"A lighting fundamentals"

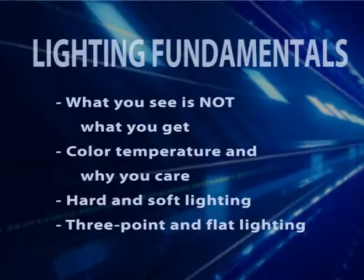Let's start with some lighting fundamentals. What you see is not what you get.
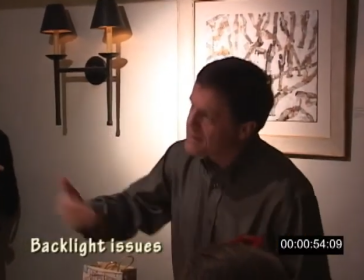It's hard to detect backlighted videos like these while you're shooting because your eyes can see the shadow detail just fine.
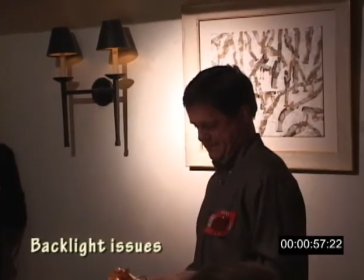It's your camcorder that has the problem. Ditto for stage images like these dark snowflakes.
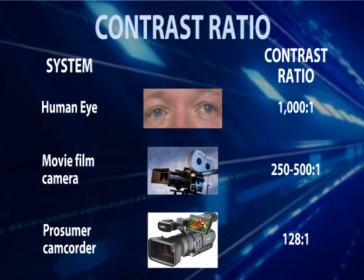Much of this relates to contrast ratio, which is the range of brightness and darkness that a system can reproduce. Your eyes have a contrast ratio of about 1,000 to 1, while film cameras and their digital equivalents have a contrast ratio of about 500 to 1.
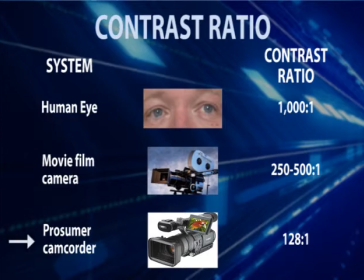By comparison, most prosumer camcorders have a contrast ratio of around 128 to 1.
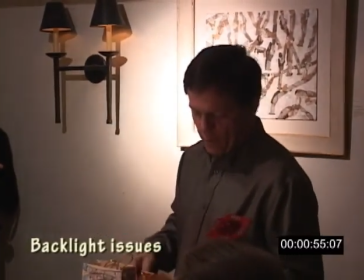When the contrast ratio in your scene exceeds the contrast ratio of your device, you lose detail, like shadows in this face.
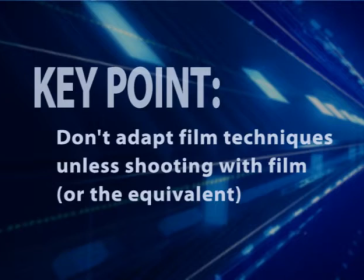The key message is this: don't use film lighting techniques for streaming unless you're shooting with a film camera and converting to digital. If you're using a prosumer camcorder, you're probably going to lose some detail. Color temperatures and why you care.
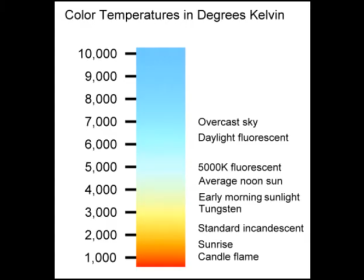All lights have different color temperatures, as does the sun. This affects the colors in the scene, with tungsten lights turning the scene brownish red and fluorescence turning the scene blue.
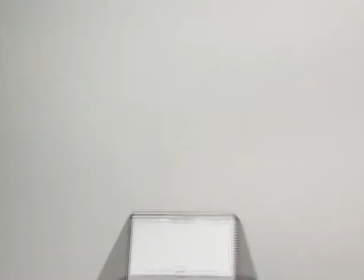You can make the whites look white by white balancing, which you should do every scene.
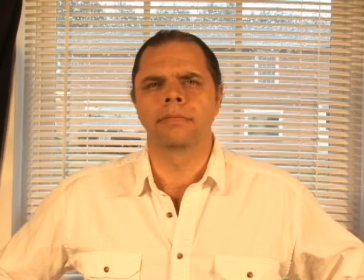But you can't fix images that contain lights with different color temperatures, like this one with both late afternoon daylight, which is blue, and tungsten, which is brownish.
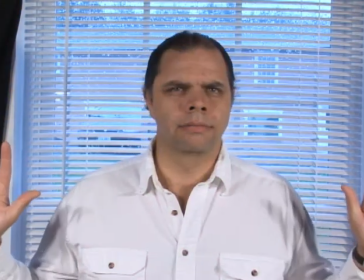White balance for the daylight and the cream shirt looks brown. White balance for the tungsten and the shirt looks right, but the daylight looks blue.
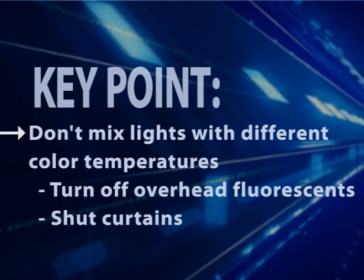What's the key point? When lighting a scene, don't mix lights with different color temperatures. If the overheads are fluorescent and your lights are tungsten, shut the overhead lights. And if you're shooting near a window with daylight streaming in, shut the curtains unless the color temperatures of your lights match the daylight.
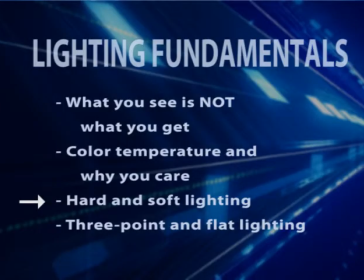There are two types of light sources, hard and soft.
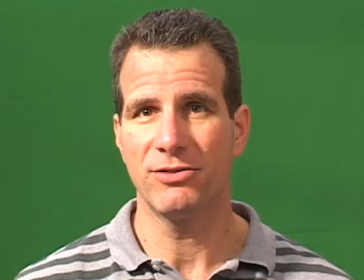Hard lights create a very distinct, well-defined shadow, like that on my left face and neck in this video.
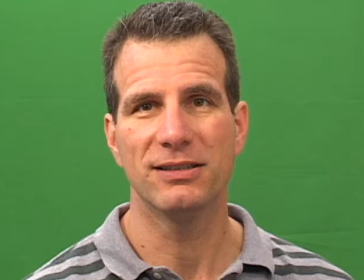In contrast, soft lights are more diffused and light the scene with minimal or no shadows, reducing the contrast range.
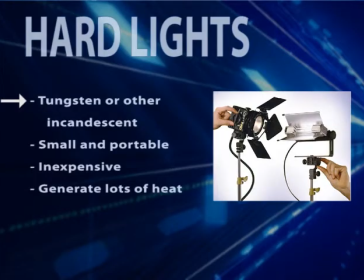Hard lights are generally tungsten, halogen, or other incandescent lights, which makes them small and portable and inexpensive, but they generate lots of heat.
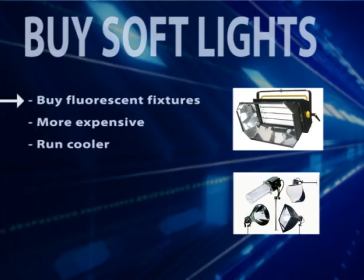You can either buy soft lights, which are generally expensive fluorescent systems that run much cooler than hard lights,
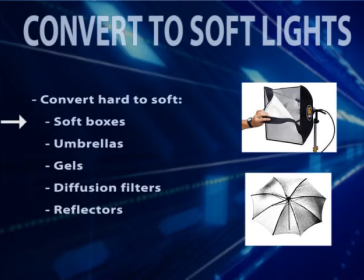or you can convert hard lights to soft lights with softboxes, umbrellas, gels, diffusion filters, or reflectors.
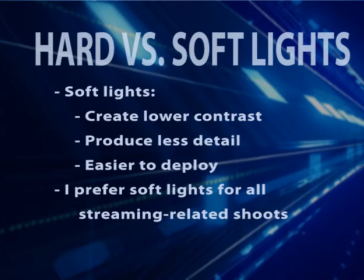Soft lights have several key advantages over hard lights when it comes to streaming. They create lower contrast between bright and dark regions, produce less detail, and are easier to deploy because they're more diffuse, making precise placement less important.
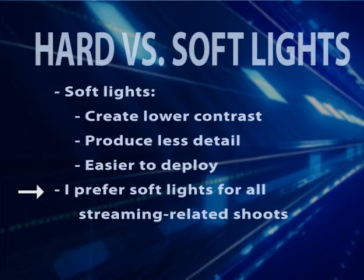Whether you're creating a shadowed or flat look, which I'll cover next section, you're probably going to want to work with soft lights.
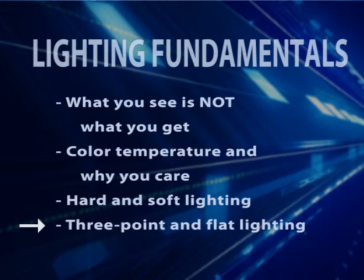There are two basic lighting styles used in streaming. I'll quickly identify them so we can talk a common language.
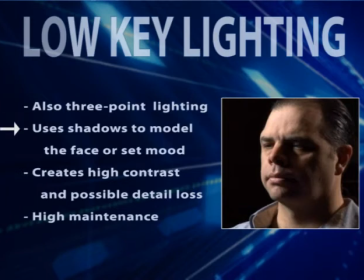Low-key lighting, also called three-point lighting, uses shadows to model the face, which provides depth in a 2D environment. It also creates a certain dramatic mood, like Sam Spade in his fedora, with his face half lit and half in darkness. Just to confuse things, low-key lighting creates high contrasts,
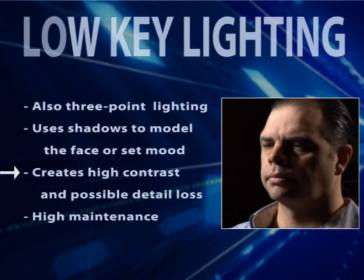meaning very bright and dark regions that may strain the contrast ratio of many camcorders, producing loss of detail. Low-key lighting is also high-maintenance lighting, because if the subject moves a foot or two in either direction, you have to move the lights as well. Low-key lighting is also complicated with multiple subjects in the frame.
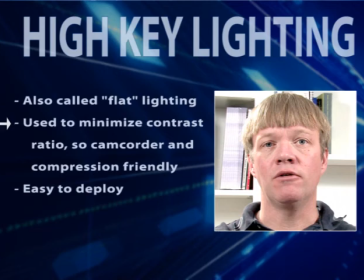High-key lighting is also called flat lighting, and it attempts to minimize the contrast ratio in a scene, which makes it camcorder and compression friendly.